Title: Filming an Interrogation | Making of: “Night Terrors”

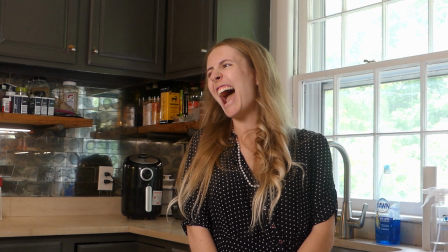Let me make sure the mic's on. That's actually super important. So is she going to be typing and then hears you like walking around back there and turns around?
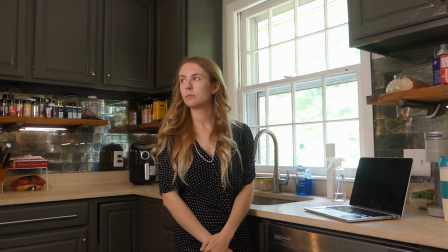I think we'll just go ahead and start with the turnaround. If we can, um, I mean like if you have to like adjust the camera motion for her motion that's fine.
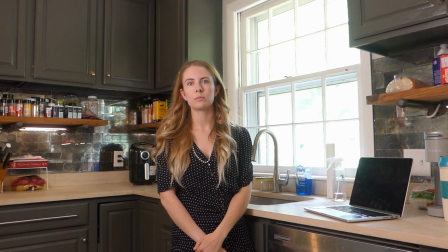But if she stays in frame, I'd like to... You want the camera to stay still? I'd rather have it locked off. Okay. I can touch it.
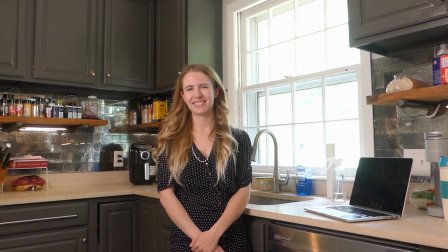I mean you can touch it. Okay. But I guess like let me know. Let me know if the take happens. Because if she turns around and she moves a little like this, that's why I...
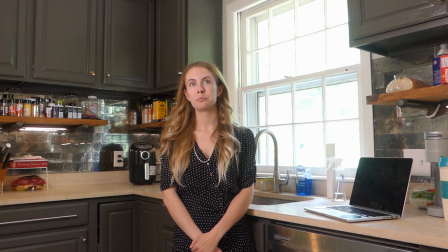Yeah, yeah, yeah. Well, if you have to... You're the director. You're the director. I think, to me, in the edit, I would rather edit between locked-off shots just to... So there's not momentum that stops. Okay. But let me know. Let me know if... Because if we have to adjust her mark or just frame for her final position.
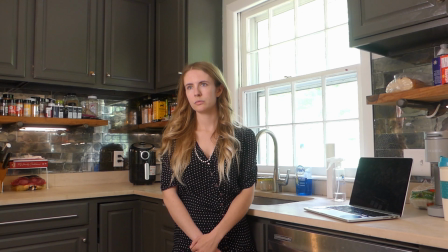Because that's what I'd rather do instead of move, is keep the camera. where it is at the end of the show.
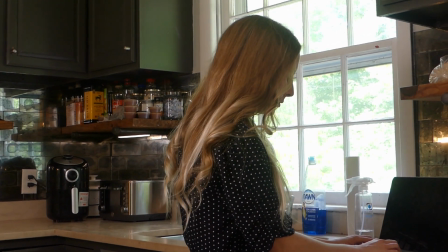Hey Future Joe, check, check, check. We are about to film scene four, first take of the first line.
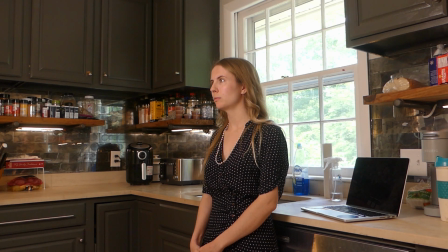Is he holding up all right?
That's good, that's all I want. Yeah, good job, good job. I want to make sure I'm giving positive feedback. They told me that's important. Excuse me, I get like Kubrick as a director sometimes. I love it.
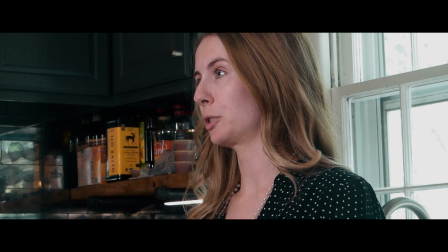Well, tell him that he doesn't have to go for it alone, okay?
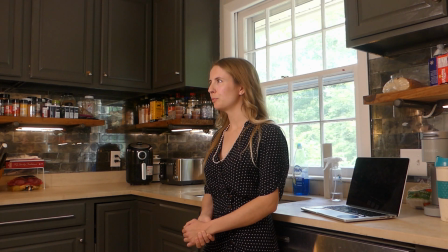But I think that that's an important line, if I may, if I may, I don't know what note to give you, but I will say that's the theme of the film, is he's suffering by himself,
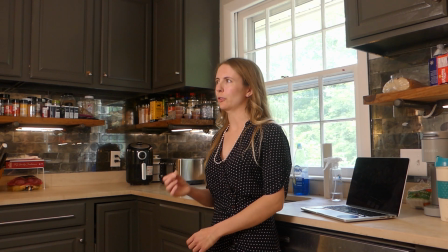so I think... It has to really resonate there. Yeah, I'll just say, just give it a little extra break, that's all I'll say. I'm not gonna give you any emotional notes. Sweet. You can figure out your own motivation.
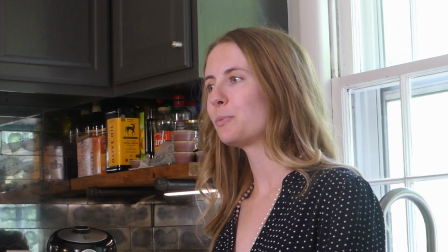Gotcha. Say, is he holding up okay? But like, pause after like the is slash e, like, is he holding up okay?
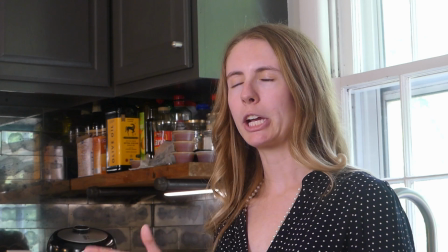Really concerned sounding. Should I make eye contact or should I, like...
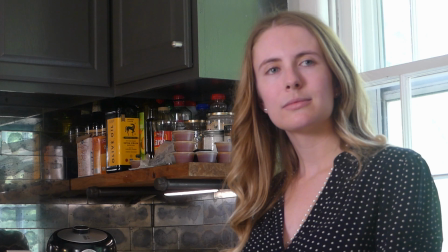What if she's looking at you and then is he, like she trails off, like holding up okay?
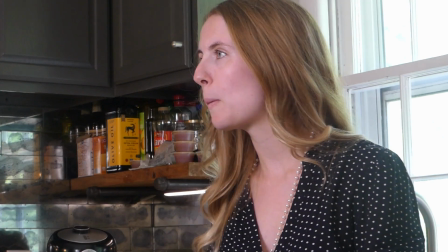Yeah, let's try it both ways. Let's do it. Or, I don't know. Yeah, make eye contact and then lose it and then we'll do a take of you not having eye contact and then making eye contact.
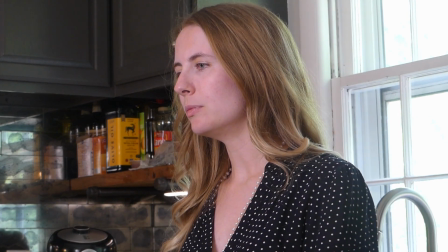Okay. Let's try it cuz I'm not sure. Okay, I don't know this one's better. Yeah, I don't know. Let's find out.
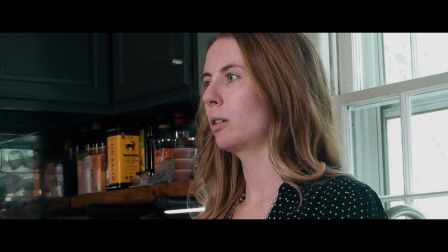Is he Holding up okay? He's pretty sick.
Oh, dude.
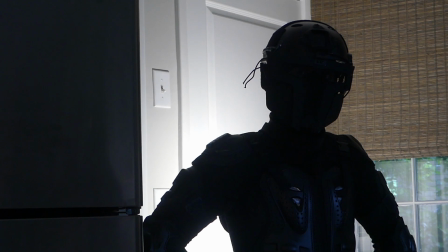You are literally a silhouette, bro. You look like a dark ominous figure
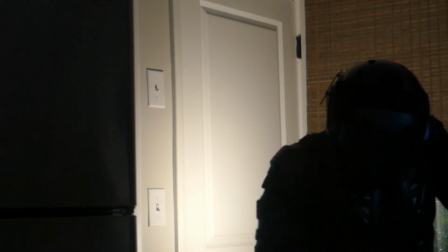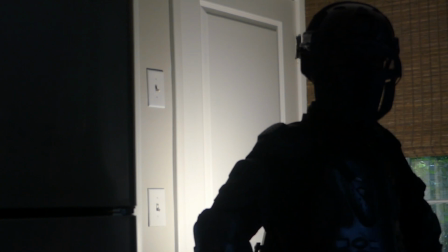Let me know position-wise how that looks. Take a step to that way.
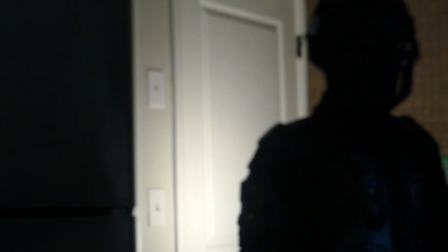Yeah, yeah To your right You're right, yeah.
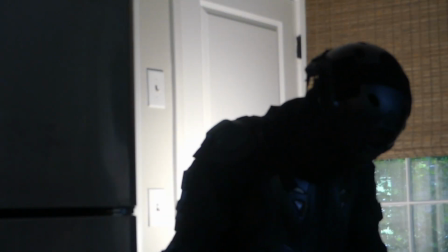And then step back, take a step back, right there. Oh, careful. It's not even the fight scene yet, you're already gonna get beat up.
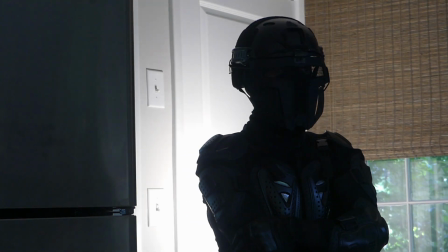I previously investigated your father for shipping drugs. I suspected he was working with Maxwell Peterson at the time, but I never had any proof.
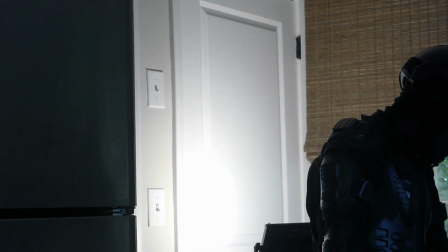I was hoping you could help me fill in the gaps.
Thank you, I'm not. Look, I just realized, I was like, I probably know the script.
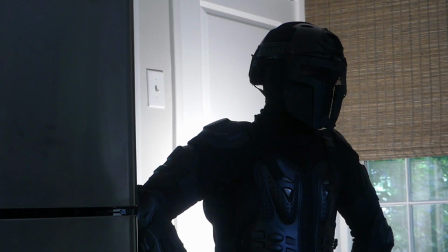Oh, you're fine.
I previously investigated your father for shipping drugs.
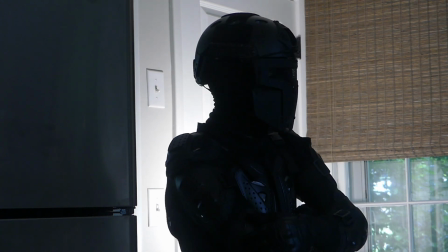I suspected he was working with Maxwell Peterson at the time, but I never had any proof I was hoping you could help me fill in the gaps
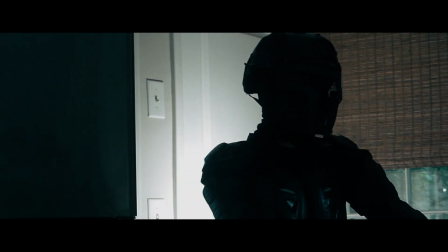I previously investigated your father for shipping drugs I thought he might have been working with Maxwell Peterson at the time,
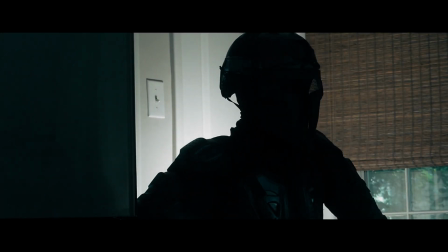but I never had any proof I was hoping you could help me fill in the gaps Yeah, I'll be ready.
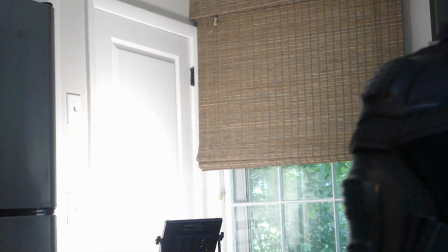Dude, you just revealed to the camera who you are How could you? Your secret identity is ruined You see how it was ninja?
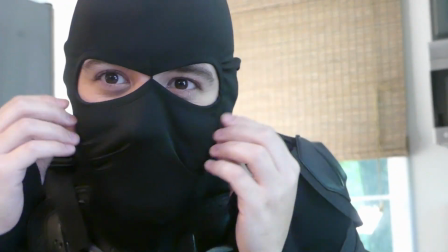Your nose poking through. Ninja. Let me know how that looks. Good.
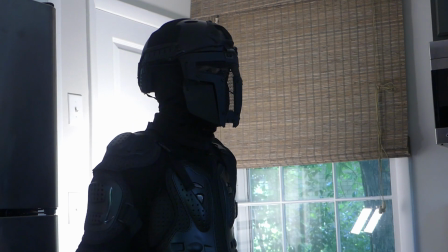Good. Try putting your hands behind your back. How's that look? Nah, it looks too imperial officer.
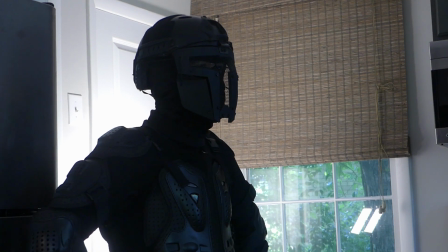Yeah, cross your arms again. I think crossing arms is the best. Crossing arms for this, just like sit there.